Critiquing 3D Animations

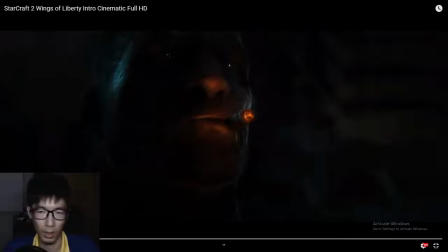It tells you this is a prison of sorts. Otherwise, it could be some medical laboratory for all you know.
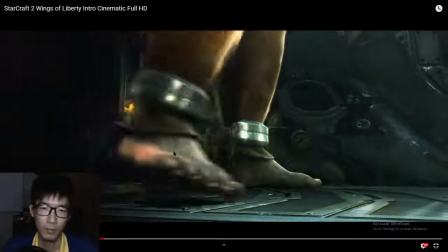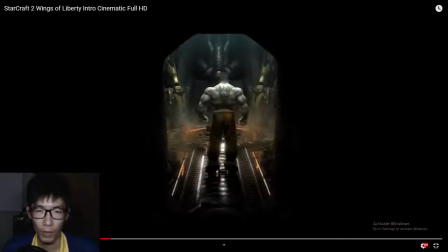Very good work on the chains.
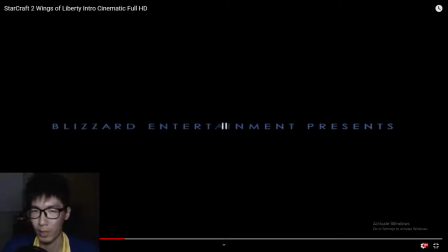And Blizzard always has very impeccable timing in terms of presenting their title. So they vault, the door shuts close into blackness, and then the title comes out. It's also a very good time to cut the scene to the next scene.
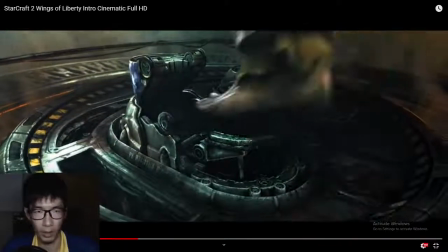Now he steps into the whatever this foot thing is,
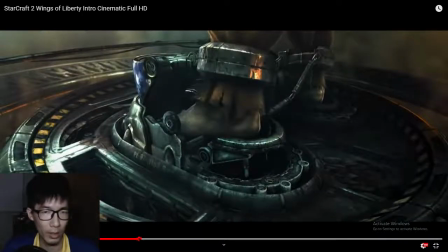and over here the Blizzard animators,
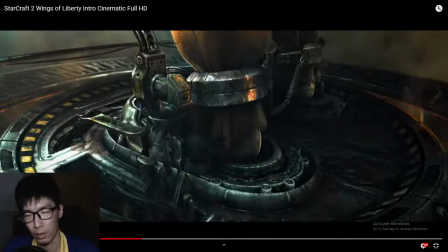they actually are doing something called, in my own terms, I don't remember the official term already, is something about offset, timing offset. You don't want things to happen both at the same time.
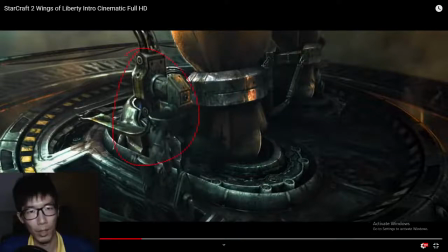So if you were to look at the these machinery things, they pop out at different timings, slightly different timings. The one in the foreground will come up first, then the one in the background. Whoa.
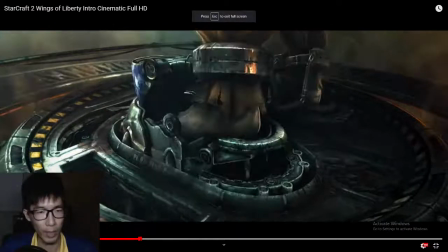What happened? So we just play that again. Do you see that?
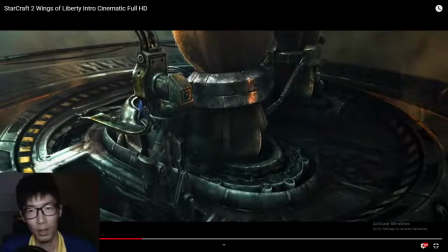Now I'm gonna go frame by frame backwards. My internet connection is not very strong, so do expect buffering from time to time.
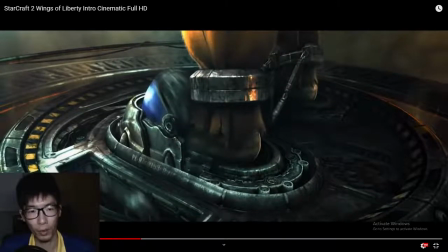Okay, the one in the foreground comes up for 2 frames, 3 frames, 4,
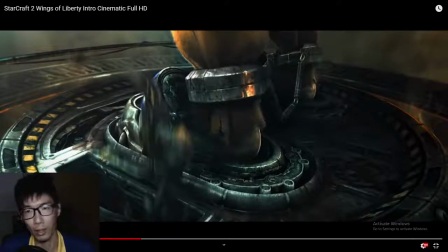5, 6, 7, and then the one in the background comes out. You guys see it?
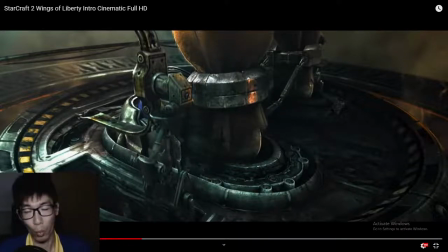This is a general animation principle that you want to obey to keep your scene from not looking too boring, because things happen at the same time. But in terms of this scene, I'm actually fine if Blizzard didn't actually obey this rule, because you're talking about machines here.
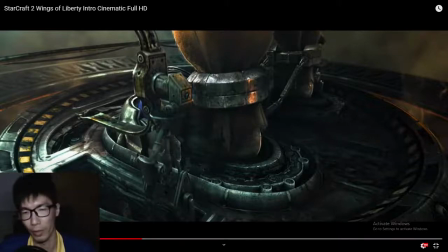They're supposed to be able to do things at the same time with very strict adherence to timing. So whether or not Blizzard obeys that rule or principle is fine by me. I would very much prefer them not obey because it's machinery, but it's still fine. It doesn't affect the animation.
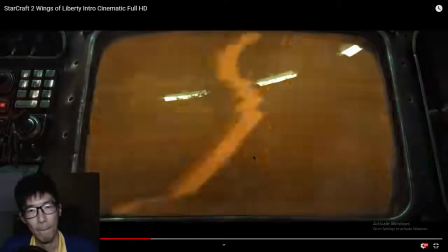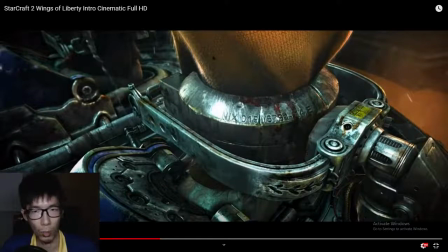Again, the timing offset. Look at the one in the foreground and the one in the background. Can you guys see my cursor? Oh, it's black, so I need to draw it out. So look at this shackle thing in the foreground and the background.
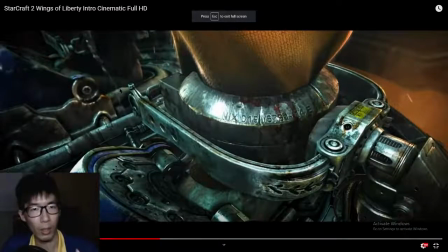The thing is, every time I exit a tool, I have to do the full screen thing again. So I'm just gonna go back.
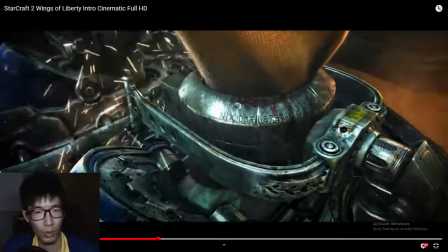You guys see that? The one in the foreground locks onto him first before the background does it.
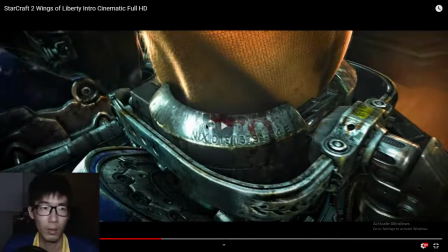And in terms of the release, it will do the same thing as well. So this is the timing principle of animation.
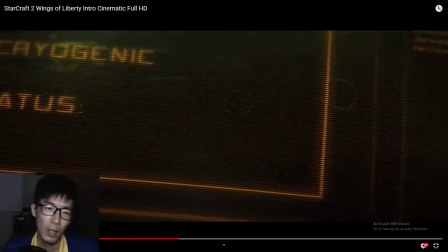Foreground goes down before the background goes down. Now over here is the first major critique I have, something that I don't really like about this the previous scene actually.
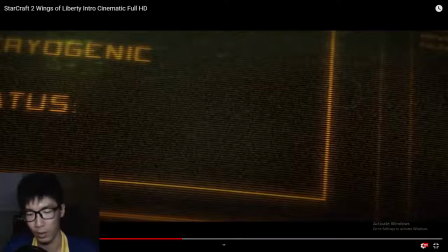So the reason why I want to show this first is to bring up the impact on me. So on the screen right now, you read the words
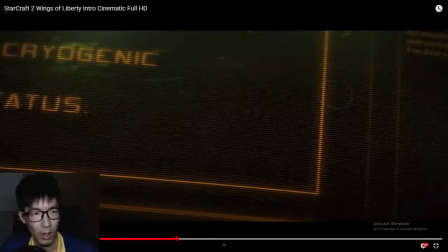cryogenic and then status
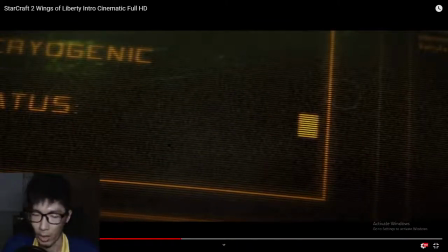active, but you hear the announcer Arcturus Minx, the character speaking to this guy Tychus, you go free. And how do you reconcile going free with cryogenic active? It doesn't make sense.